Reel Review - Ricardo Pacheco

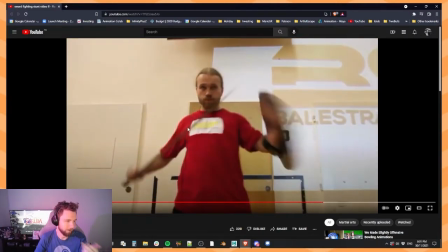[15:55]
i feel like when you're playing like on the playground as a kid with sticks and stuff this
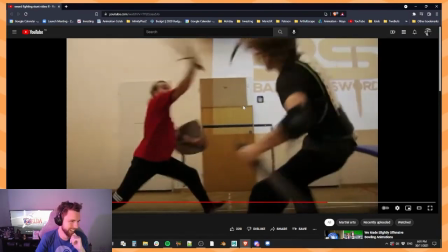[16:00]
is how cool you thought you looked but
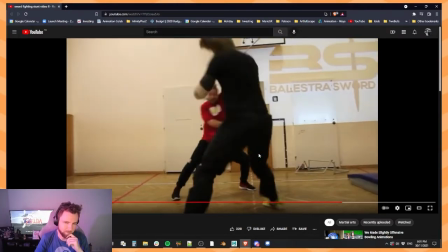[16:04]
these guys just never stopped and they just kept getting better and better look at that for a cool cut the way he comes into frame bam kick and
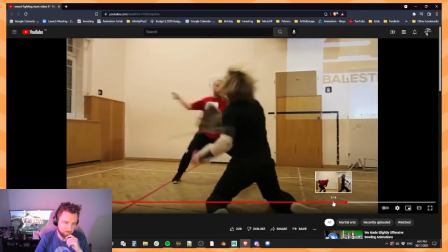[16:12]
then footstep in. See how they're always framing both of the people in the action?
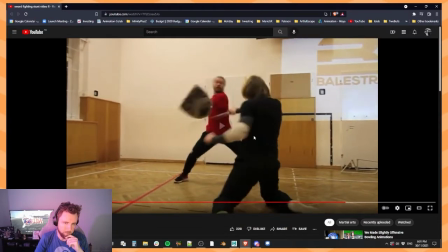[16:20]
You know we can see both of the people and what they're doing at all times.
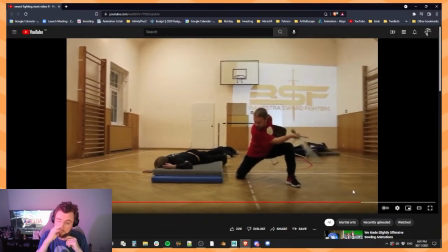[16:27]
Still waiting for the example that I'm looking for though.
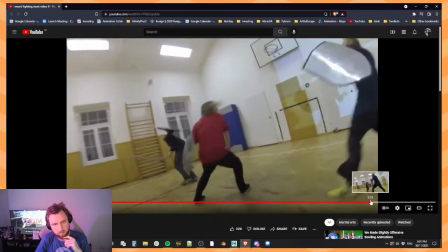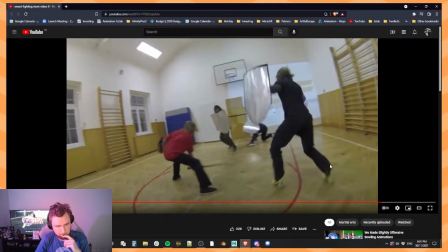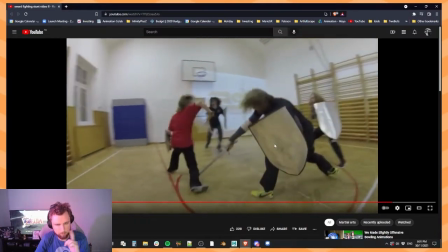[16:39]
Sometimes these spinny cameras get a little bit nauseating for me but maybe that's just because I'm an old man.
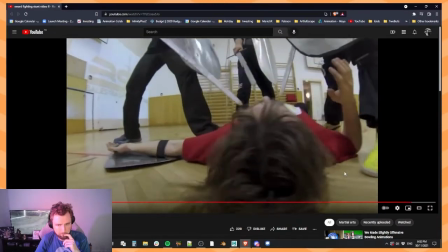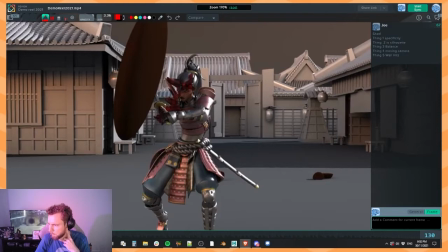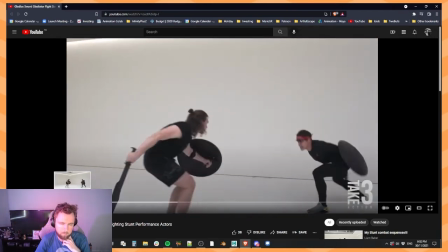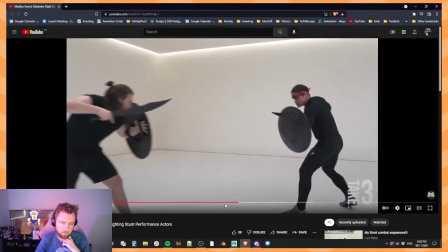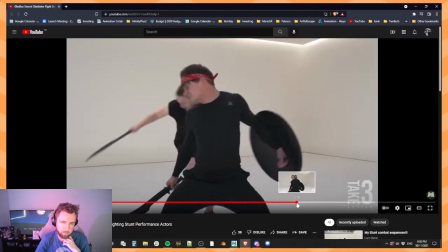[17:29]
Kind of goofy. This is a little bit more goofy than the other one. There you go that was the motion.
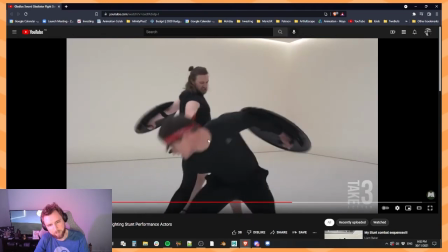[17:33]
That's the one I was looking for. except he's behind him see how he like
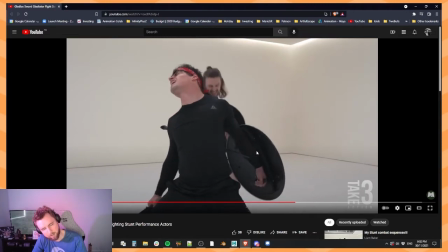[17:40]
gets his sword in his back right here and then he drags it out
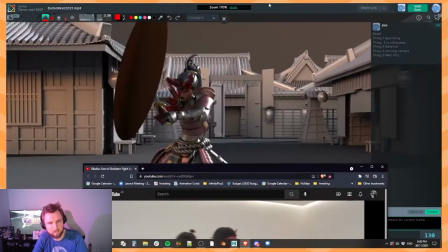[17:45]
we can't see behind him though this is the this is I feel like the kind of same idea that you're going for here but just
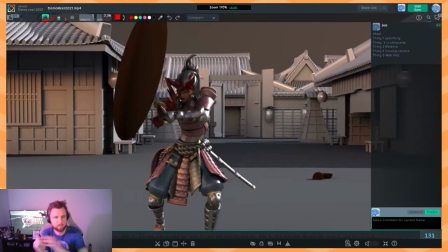[17:52]
in a different direction but yeah the point that I'm trying to make here is that this feels like it's the wrong parts of the body are moving first that's really all I'm trying to say and then I was trying to find reference but apparently it's quite hard we looked at two videos, we could look at more
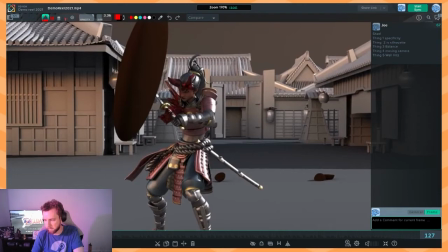[18:12]
but yeah I would urge you to go out and do a little bit of reference finding and maybe even film your own reference for some of these parts because this doesn't
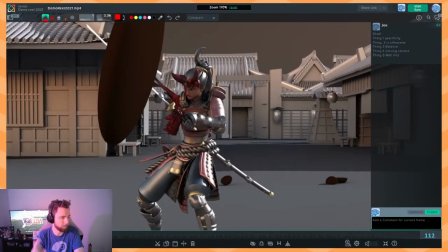[18:18]
seem like a really quite super challenging unless you were going for like perfect form like technically being very correct with this stuff then
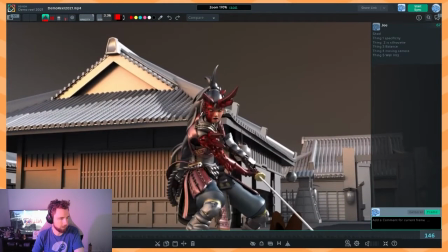[18:26]
I wouldn't worry too much about finding like the ideal reference and just filming some yourself
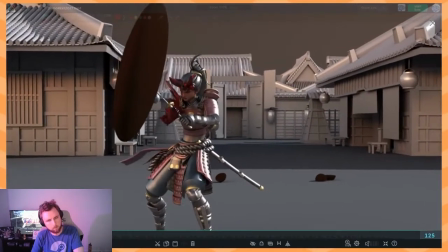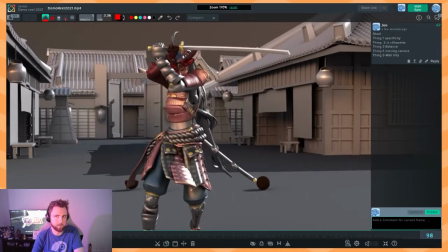[18:37]
so yeah I think it's an okay first shot, but it just has like five kind of very big issues and I didn't touch on moving camera.
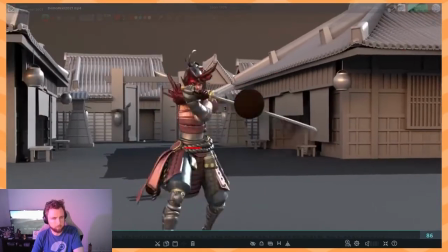[18:47]
But even just in those stunt videos that we watched, the camera was always doing something consistent.
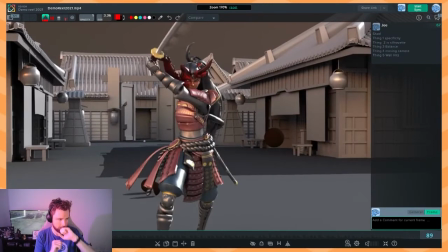[18:51]
It was either locked and sort of staying, you know, relatively still, or it was rotating slowly around the action. Rotating is a little bit harder to do because you need to be really present about where the people of the actor needs to be really present about where the camera is at
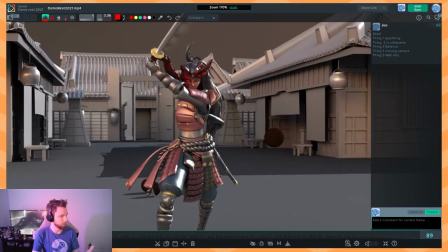[19:06]
all times and like positioning their body so that it's always kind of in the right spot um i think often for shots like these especially at the level that i believe that you're at after seeing this first clip is it's better to have a locked camera or do a very
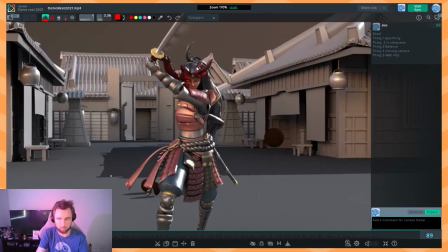[19:21]
still like slow camera move without any you know complicated rotations or anything like that we talk about cameras a lot on this and almost always my advice is the same if you haven't done a lot of them and you haven't have to do them professionally or you don't have a mentor
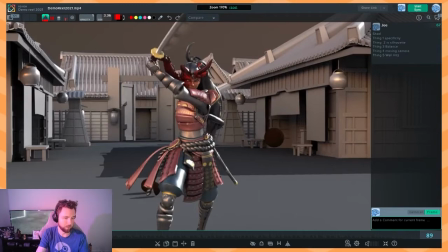[19:36]
walking you through exactly what a camera should and shouldn't be doing inside of a shot keep the camera still okay
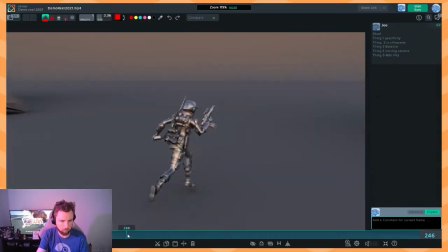[19:44]
instead